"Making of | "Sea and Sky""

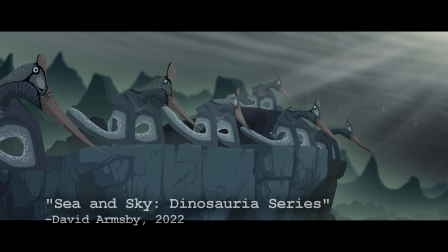12:15 The Geosteernbergia flock depicted consists almost entirely of females led by one dominant mature male.
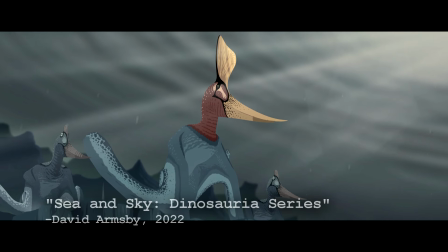12:24 I made sure to create a decent amount of individual variation throughout the group, and if you look very closely,
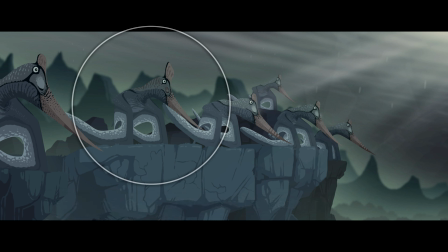12:30 there's even one sneaky juvenile male in there as well, who's just starting to grow in his reddish purple colouring and larger crest.
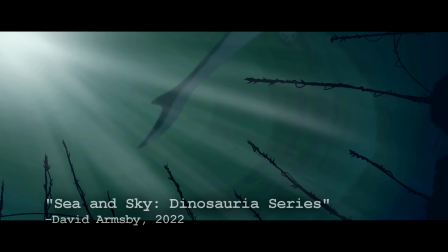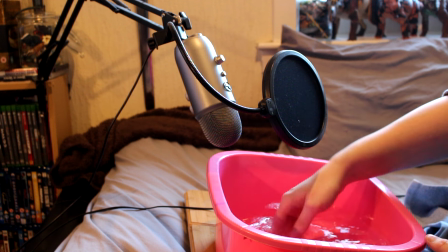12:46 A lot of the sound effects used in my Dinosauria series I record myself.
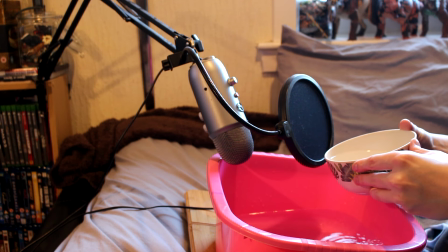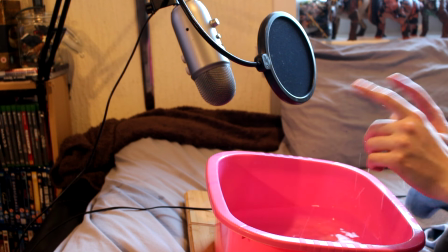12:59 That was too much.
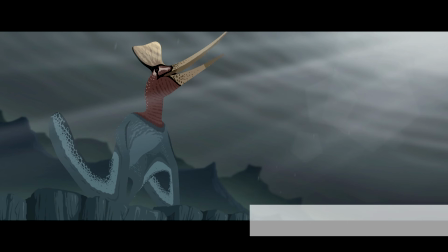13:02 For this film, my Geo Sternbergia vocalisations, here, were created using a royalty free sound of a bird, which I pitch shifted and slowed down, mixed with the sound of some clacking beaks,
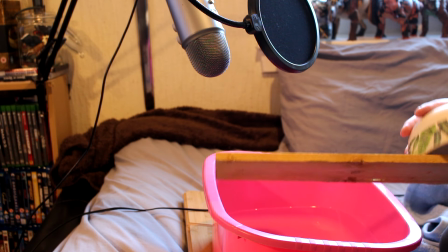13:17 which I recorded myself using a bamboo bowl and a plank of wood. it.
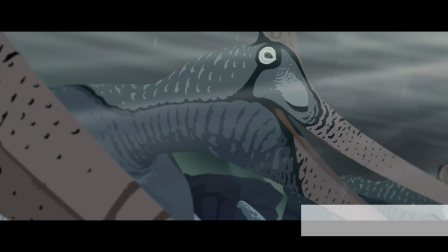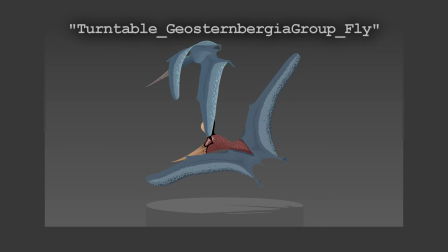Creating the Pterosaur 3D models and rigs for this film was a massive challenge. Getting these guys to fly and to swim was relatively simple,
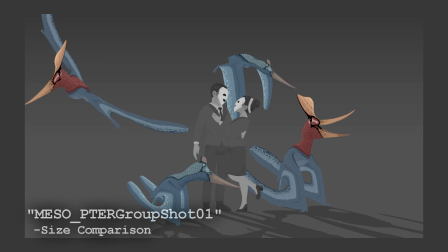13:45 but folding this model up into a realistic standing position and getting it to walk was
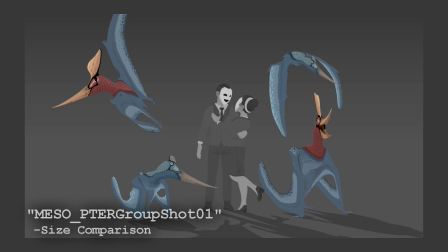13:50 almost impossible with the wonky rigs that I originally created.
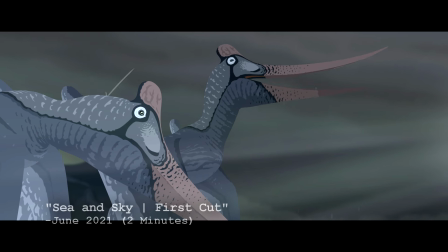13:58 On screen right now is some of the earliest footage of this film that I rendered out, featuring my original Geosteinbergia regs.
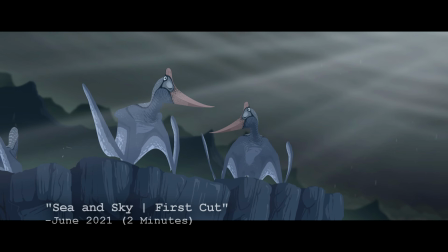14:07 These early models were a nightmare and were full of inaccuracies and rigging issues.
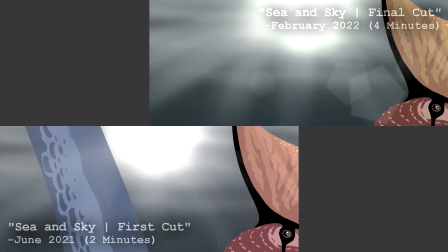14:13 Here, in comparison, is the latest footage of the film,
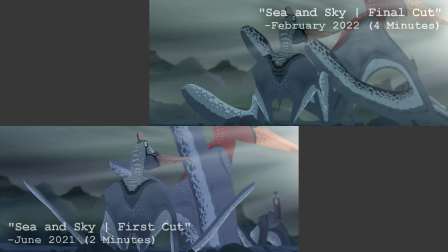14:17 after months and months of tiny tweaks to make the rigs more usable and the models more anatomically accurate.
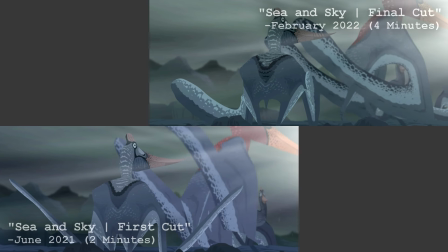14:24 These changes include adding webbed feet, fixing the wing posture and removing the wing membrane between the ankles and the tail.
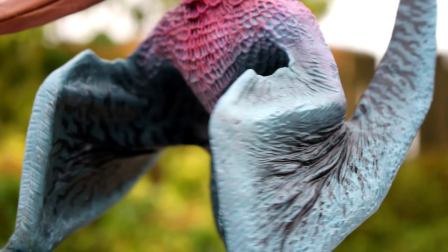14:35 In my sketchbook drawings and my sculpture, the Pteroid bone is also very prominent.
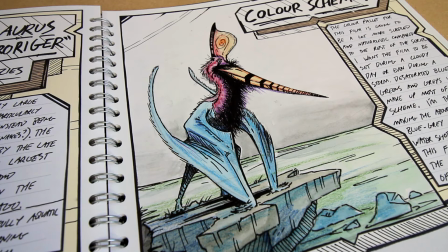14:42 This backwards facing wrist bone is unique to Pterosaurs but it's totally obscured into the anatomy of the wing in my finished animation model.
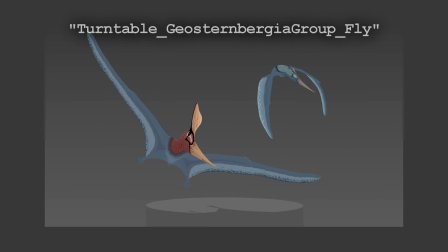14:50 This isn't a mistake, it was much easier to animate this way and having the bone hidden within the flesh of the wing isn't unreasonable.
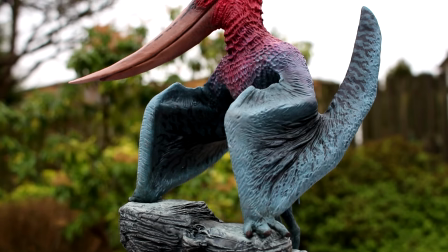14:58 But in retrospect, I think I far prefer the look of the more prominent teroid, and I kind of wish I implemented it.
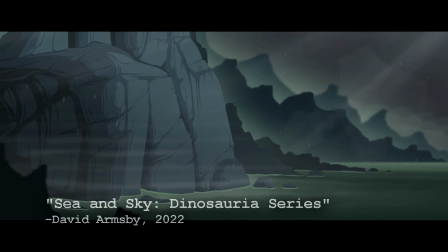15:09 The final animals featured in the film, after a bunch of mistakes, a ton of tweaks and a ton of fixes,
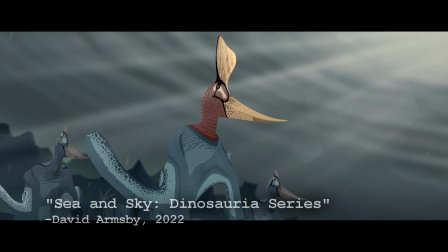15:17 are otherwise accurately portrayed, with the correct social structure, drastic sexual dimorphism, their feeding in the sea,
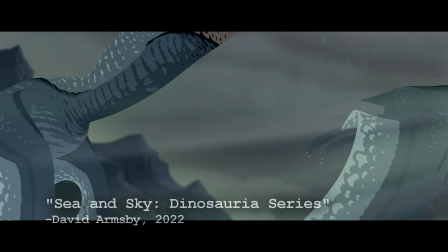15:24 and their launching into the air, using their powerful arms over their smaller, weaker legs.
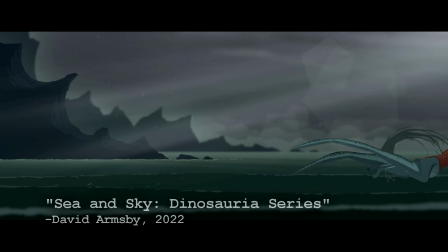15:31 The way that my male Geosternbergia takes off from the sea,
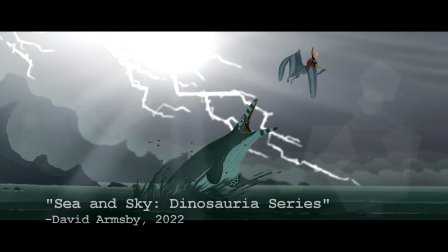15:35 using almost exclusively his powerful arms to skim across the surface of the water into eventual flight,
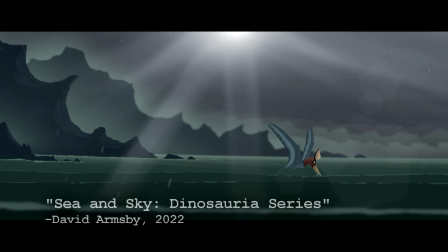15:41 is also exactly how we believe these animals would have taken off from the sea.
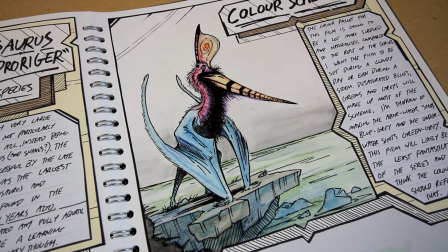15:49 One substantial inaccuracy remains though,
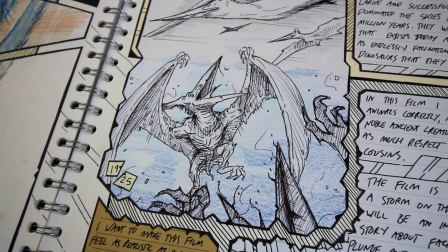15:54 and it's present in all of my drawings, my sculpture, and my 3D models.
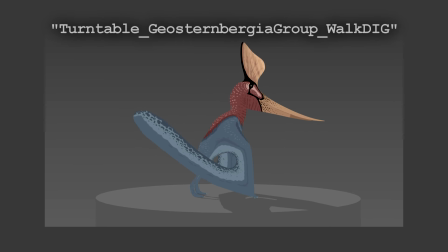16:00 All of the pterosaurs in this animation walk on the tips of their toes, their digitigrade, like this.
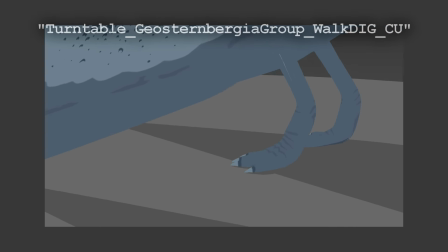16:08 But it turns out we have a lot of direct fossil trackway
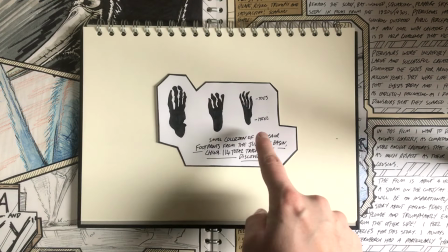16:13 evidence that confirms that these animals would have walked on their toes and their heels.
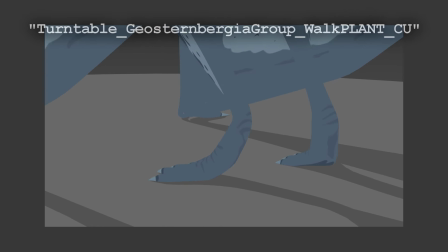16:19 They would have walked plantigrade, like this.
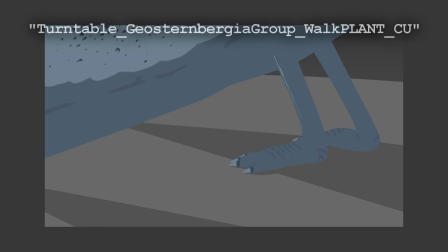16:23 I caught this mistake far too late,
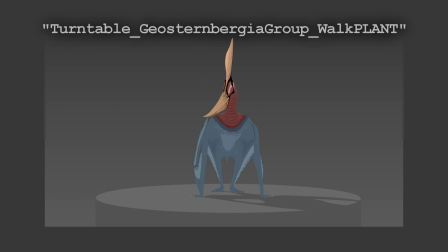16:26 and fixing it would require reanimating the majority of the film again for the third
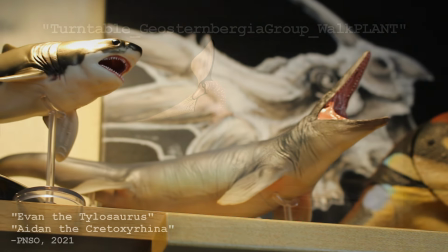16:32 or fourth time and i do have my limits the
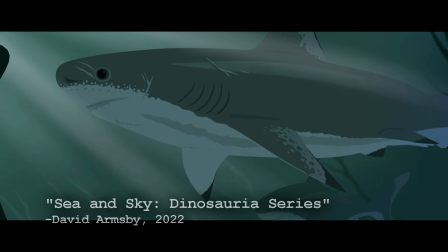16:42 second animal featured in the film is the prehistoric shark cratoxy rhina which does not have a sketchbook page dedicated to it so
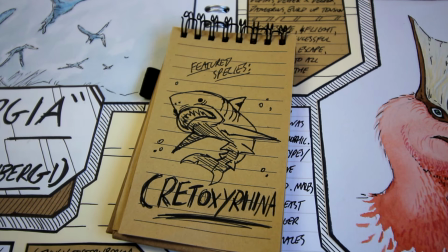16:50 i suppose this will have to do cratoxy rhina could grow very large much larger than what i depict in this film
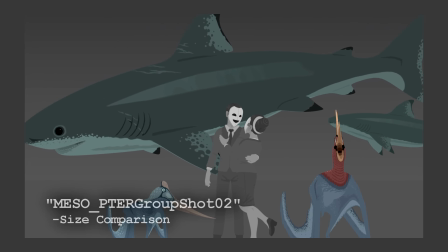16:59 This was intentional, though, as the sharks in the film are supposed to be juveniles and sub-adults hunting in the shallows.
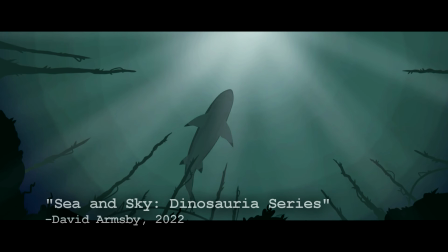17:06 I did this because I wanted them to be more abundant, hesitant to attack the pterosaur,
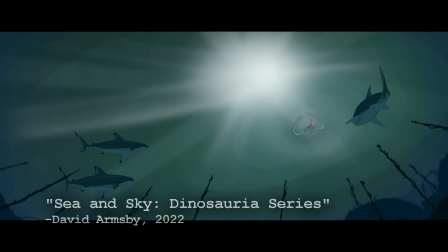17:11 more skittish, and the smaller that they are, the larger my Mosasaur looks in comparison.
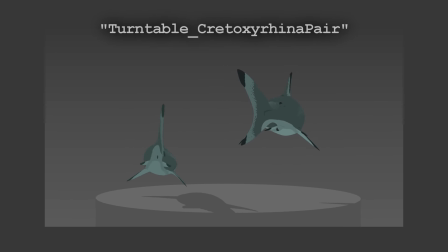17:20 We actually have direct evidence of Crotoxyrhina hunting pterosaurs.
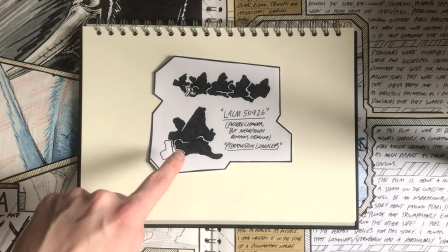17:28 LACM-50926 is a Pteranodon longacep specimen that famously has a shark's tooth embedded in its neck,
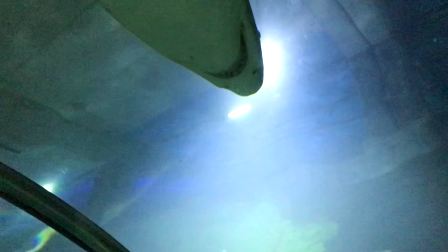17:35 that tooth belonging to this exact species.
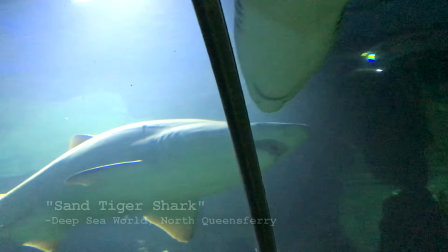17:42 All modern sharks are also sexually dimorphic.
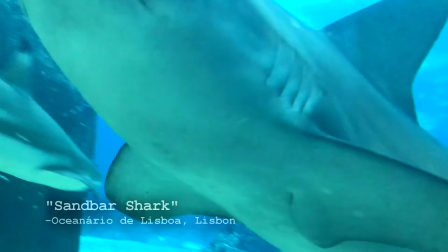17:46 Females are generally much larger than the males, and the males have a pair of penis-like extensions to their pelvic fins called claspers.
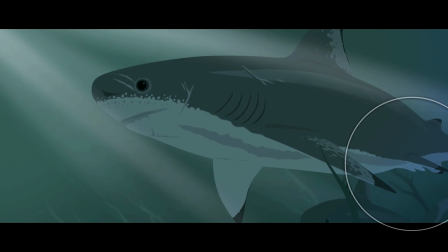17:53 I, of course, made sure to include these details on a couple of microtoxyrhina as well.
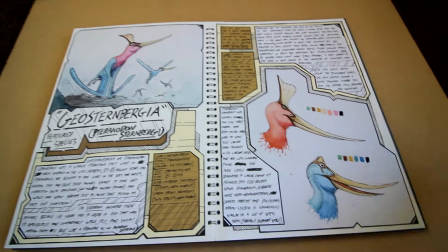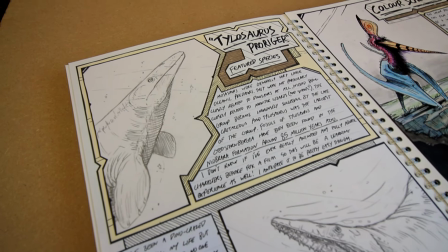18:07 The third and final animal featured in the film is the Mosasaur Tylosaurus.
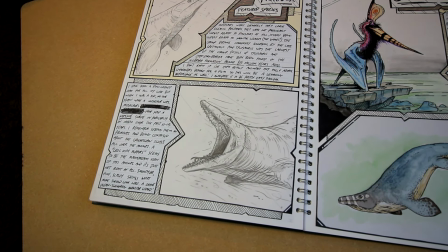18:13 Mosasaurs, like pterosaurs, were also not dinosaurs. They're not even closely related to dinosaurs.
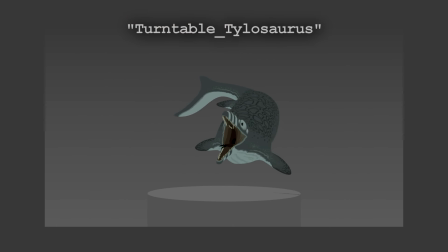18:20 Mosasaurs are actually related to modern day monitor lizards and snakes. These animals were oceanic predators that became incredibly successful during the later half of the Cretaceous,
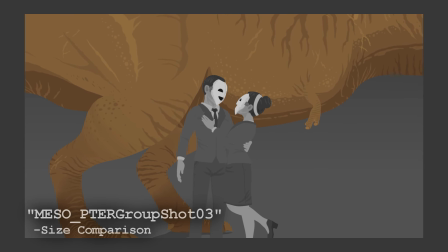18:33 Tylosaurus here being one of the largest of the group, easily rivalling the size of Tyrannosaurus rex.
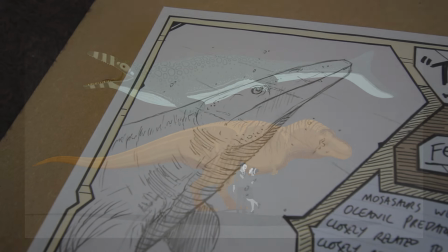18:44 Now, I'm only 25 years old, but as a kid I don't remember anyone else really knowing what a mosasaur was,
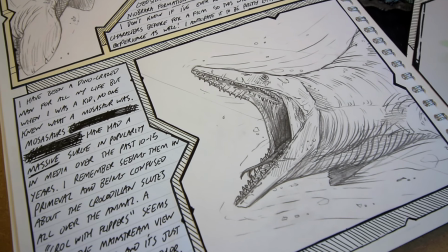18:53 which seems to have massively changed in the past 10 or 15 years.
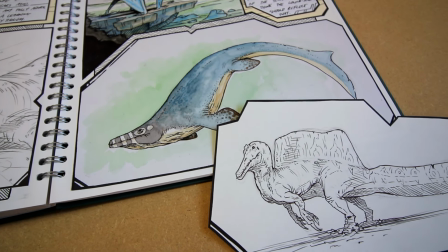18:59 Mosasaurs and spinosaurs are the two prehistoric groups I think
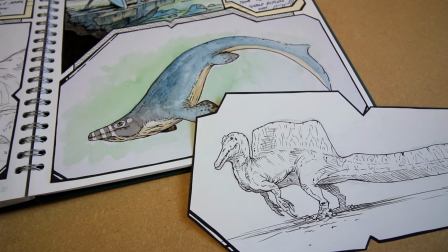19:04 I've seen rise the most in mainstream popularity in my lifetime,
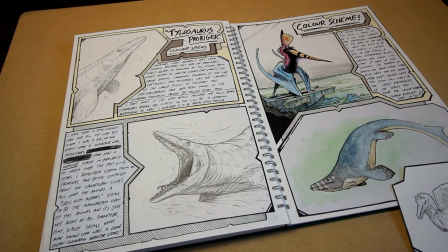19:09 but I feel mosasaurs are often misrepresented in mainstream media as simple crocodiles with flippers,
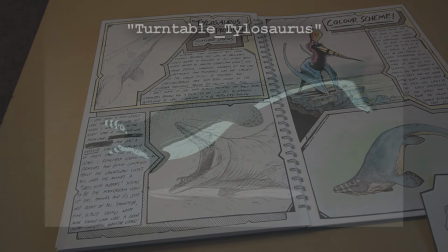19:16 which isn't really correct. I tried to make my take on the species look as accurate as I possibly could.
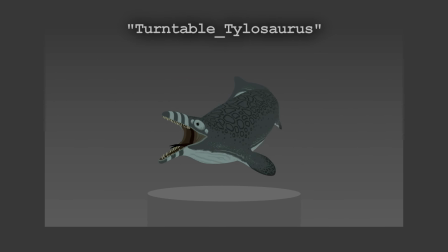19:23 My design is streamlined, looking a whole lot more like a monitor lizard over an alligator, with the anatomically correct big tail fluke, the iconic second row of teeth in the upper jaw, and it even has a forked tongue,
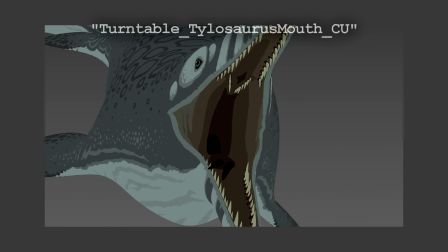19:36 a feature that is shared by all of its modern day relatives.
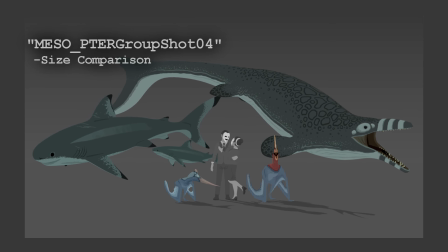19:44 The colour scheme for this species was inspired by a mix of an orca and a lace monitor,
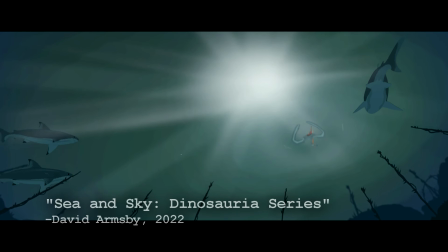19:49 which I feel might be every single paleo artist's go-to while reconstructing this animal,
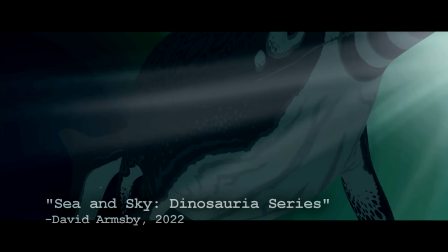19:55 but I really like the simplicity of the final result.
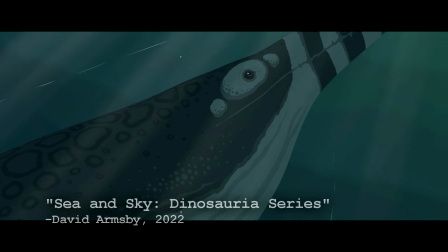19:59 I can't really imagine this animal looking any other way than this.
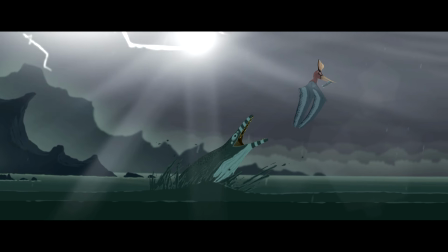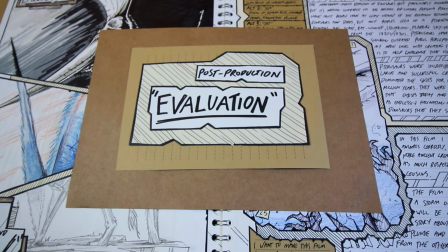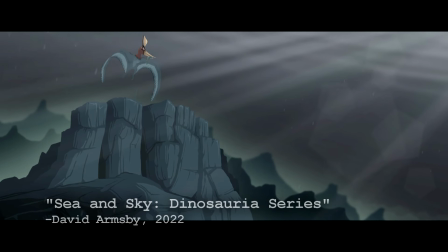20:24 Sea and Sky ended up being a lot more work than I expected.